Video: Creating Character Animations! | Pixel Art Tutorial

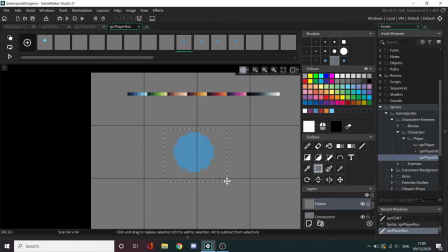(8:18)
Going back to overlapping action, Notice that the body will drop first, and then the head will drop, so this means that the head is in the way one frame behind the body. This makes it easy to place the body.
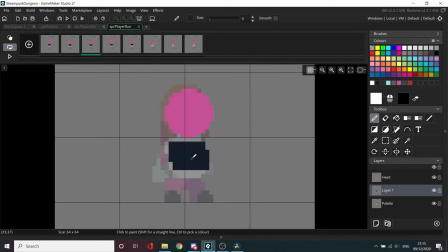(8:34)
Now you should have something looking like this. And the cycle for the head and the body are exactly the same for both repeats.
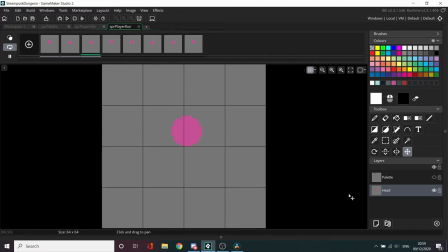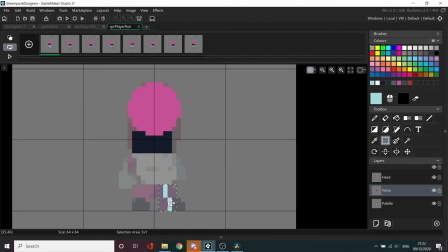(8:48)
So now that you've animated the head and the body, you have to move on to the limbs. and I'd start with legs because it's very clear where they go in each frame based on the names of the frames. So when I draw the legs I just get a random color and I just draw short sticks to represent the lower legs.
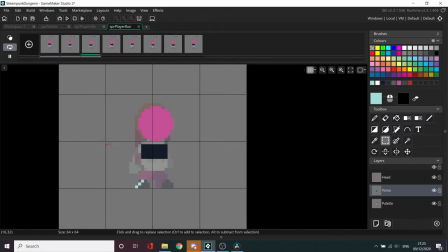(9:08)
It's very important to remember where the floor is in this stage of animation because you want the location of the floor to be consistent.
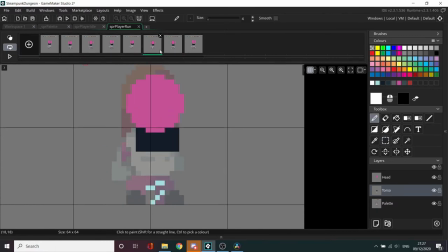(9:16)
You might also want to at this stage observe a reference to try and fit the run to a certain style.
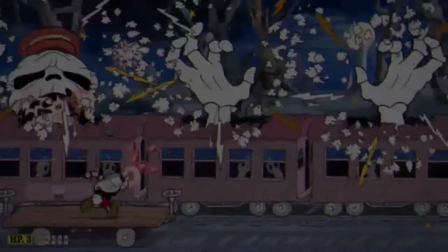(9:23)
For example, if the leg is closer and higher to the player it will look more like a march rather than a run,
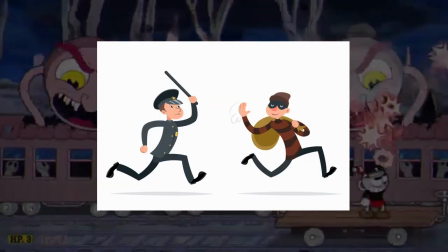(9:30)
and if the legs are much further out it might look a bit comical or cartoonish. You might also just want a reference to try and get the legs in the right place.
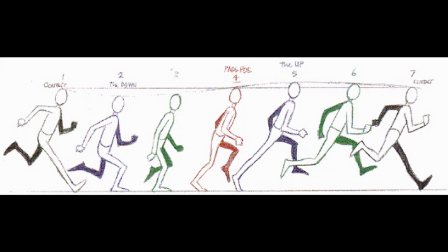(9:39)
Okay so now your animation should look like this.
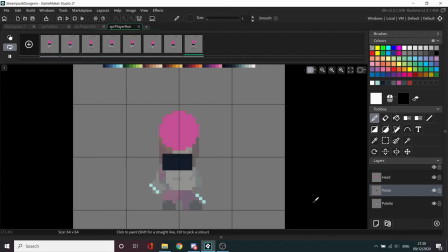(9:44)
the great thing about legs is that you only have to draw one of them because the other leg is just a repeat of the first leg offset by four frames so for example in the up frame when the player leaps up the front leg will be right at the front and the back
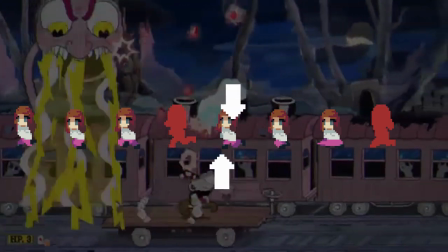(10:00)
leg will be all the way at the back but in the next up frame the roles will be reversed so the back leg or the leg
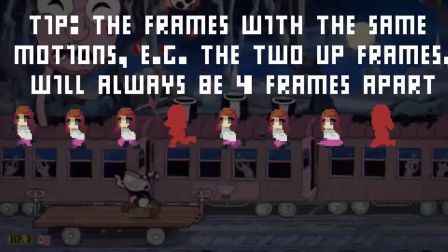(10:08)
furthest away from the camera will be all the way at the front and the front leg will be all the way at the back so you can
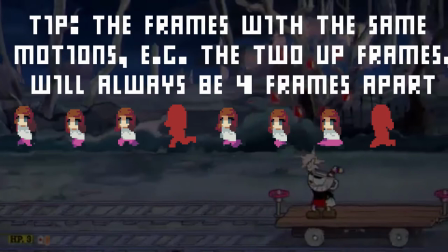(10:16)
see how just offsetting them by four frames already creates a realistic animation
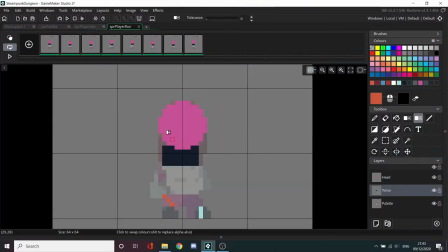(10:22)
and that's basically what i've done here a really useful tool for this is the onion skin tool
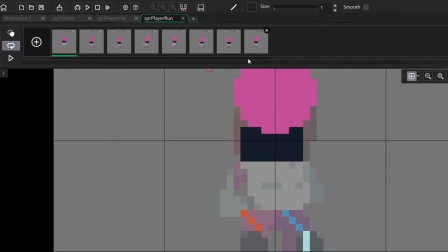(10:28)
so in game maker you can see that it's just above the play button and also the looping button so if you click that
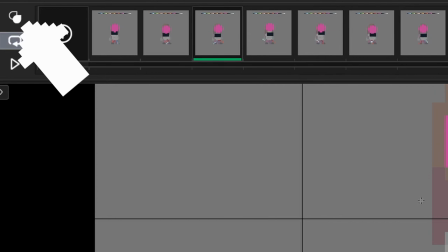(10:36)
button there will be colored borders which appear around the frames that it's onion skinning.
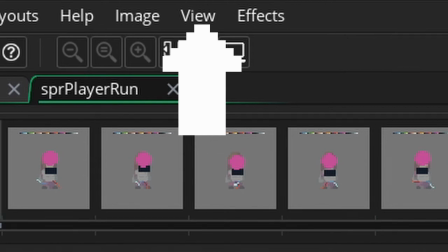(10:44)
You can change how many frames that it shows in the onion skin by going into view right at the top
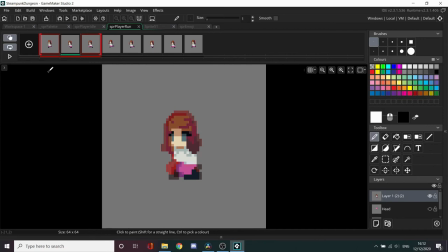(10:49)
and then click onion skin settings then you can change how many frames forwards and backwards it shows. The reason I'd use the onion skin tool at this part of the animation is because you don't want the legs to move too drastically from frame to frame.
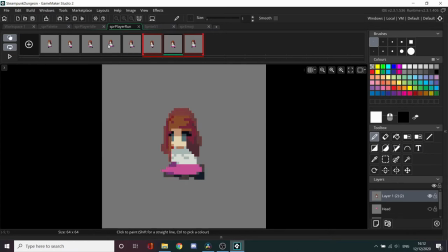(11:04)
You want to run to look like a continuous motion that can loop, so if the leg is a bit choppy in one frame it might look disconnected.
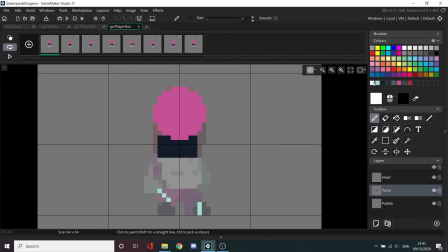(11:13)
Now you can see that I've offset the leg so it looks like a full run instead of just one leg going round and round.
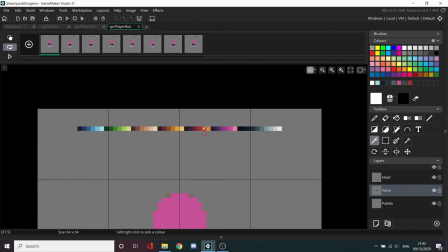(11:19)
So this was my result when I copied and pasted the leg four frames ahead on each frame.
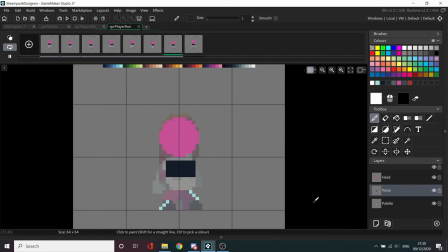(11:26)
The next thing you have to do is just add the upper leg to each section as well as thickening up the lower leg.
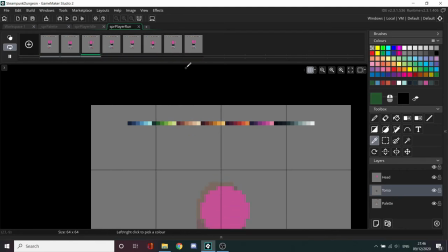(11:33)
This will actually add some proper shape to your character rather than the lower legs just being sticks.
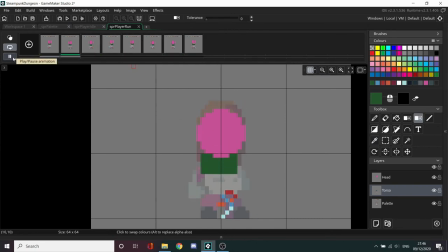(11:39)
You can see that in most of these time lapses I've had a sort of translucent version of my character
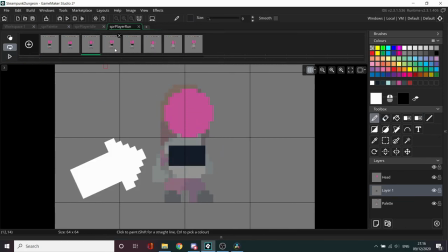(11:46)
in the background while I've been animating and this is just so that I can check if the proportions are consistent or not.
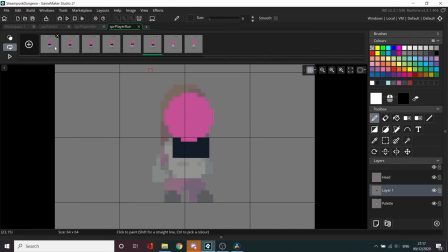(11:53)
You'll notice that I make all of the legs shorter suddenly for no reason but
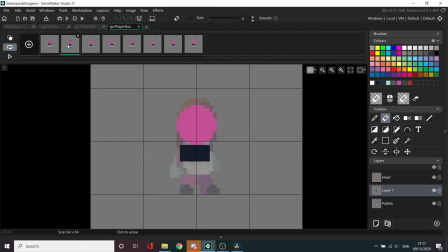(11:58)
this is actually because I wanted to keep it true to the original design of the character,
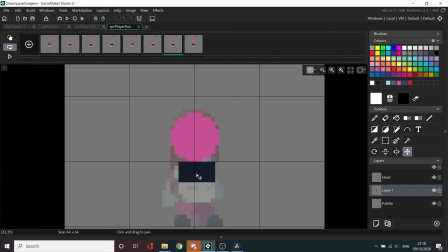(12:03)
and I had made the legs way too long, so I just shifted them all up.
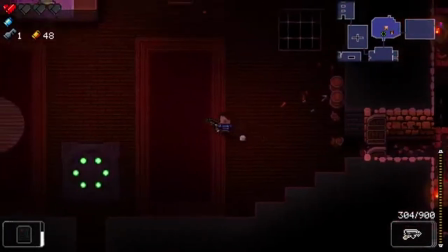(12:10)
You might have a similar problem where some part of your character in the running animation is different to your normal character,
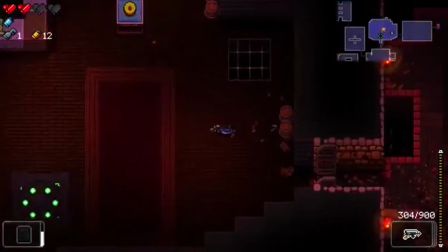(12:17)
so I'd say don't be afraid to change it, because in the end you'll have a better result.